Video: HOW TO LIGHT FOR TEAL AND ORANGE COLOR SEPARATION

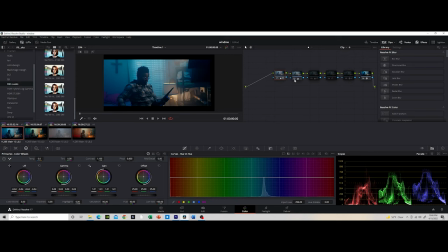get this exposure so here is when we start to pretty much color correct all that blue and try to shift it slightly to where you know I wanted it to be let's see if it lets me click
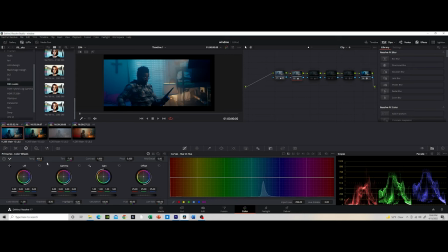into that so for this you guys can see I had my temperature at at 300 and my 10 and negative seven and then let's go to the long and yeah that's pretty much all I did on this was pretty much trying to bring it to a point where um I can
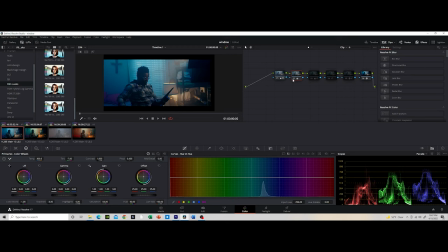pretty much color correct so this is my color correction node and then on here I did you know a couple things on here so this is where I went into pretty much go to
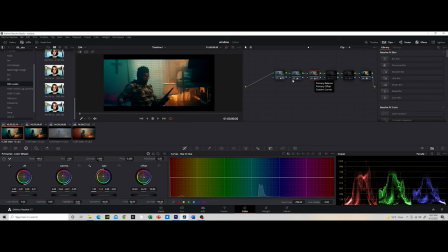create start creating my look so now that I was able to come from here to where I was able to do a color correction this is where I go to develop my look on here what I did was I added some blues
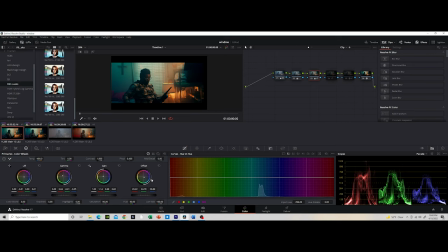down here so I just brought it a little bit to the rise you guys can see here on my offset and then I added some warmth on my skin tone so let's just go ahead and undo that so you see what happens when we undo that we get this big old blob of just yuck which
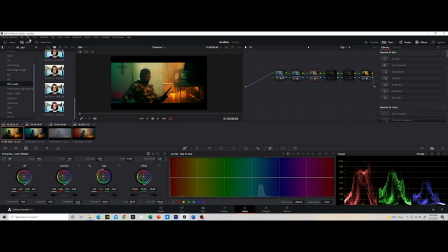once again if that's the look you're going for that could work well there's undo that yeah let's undo oh okay so let's undo that and then we're back to where we started and then on here on my game I
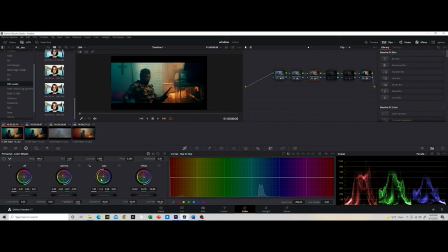mean this is also on the primary tab on the color bills my game just added a little bit of warmth and then on my gamma gamma my gamma i just added a little bit of warmth as well and then slightly
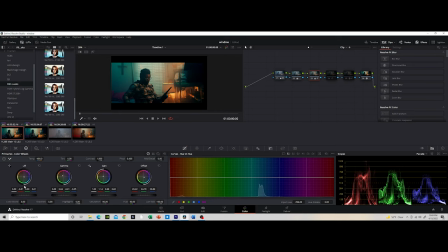on my lift i just brought it down slightly as you guys can see right here just very subtle let me show you the difference so that's the before and the oh before and the after just very subtle um
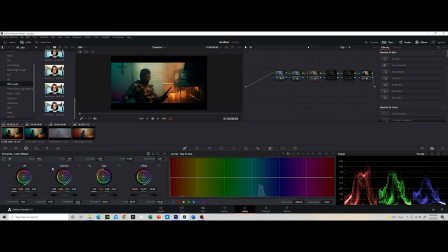the only reason i did that because i didn't want just this greenish um color i wanted it to be more bluish so that's what i did and then when we go to our log image so for the log i just also what i did was i pulled it because if we see right
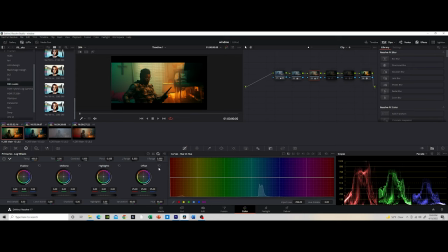here what I did on the log as well was I went down there and then I also brought it down right here so you guys see that pretty much I did the same thing on the primary and
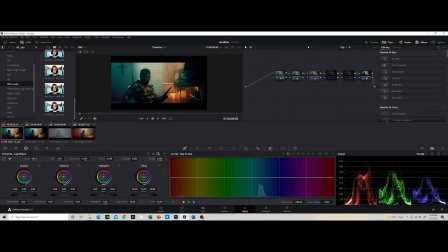then the log I just wanted to just get my blues as close as possible now I'm sure this is not how you do it but this is how I did it and it worked for me so hey and then on here what I also did was
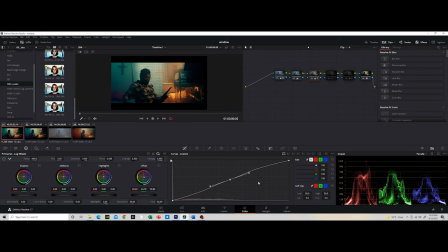I turned on editable splines and I was able to use that to move my custom curves to really help me add some punch and to really help me increase my
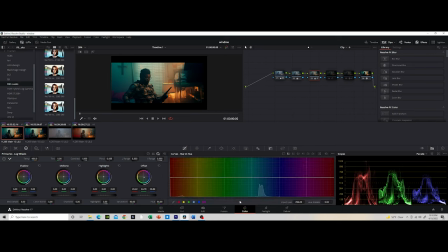contrast on there and that's pretty much what I did on that node. And then this next node is where I fine tuned, you know, my whole color and just really made everything stand out to me personally. So right here, as you guys can see,
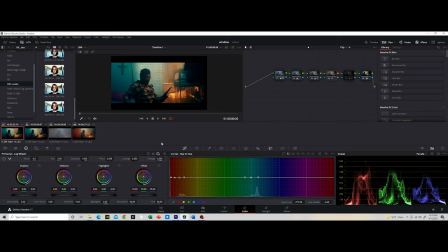my hues, I brought it slightly down so that way my skin tones aren't like too red. And then let's go here.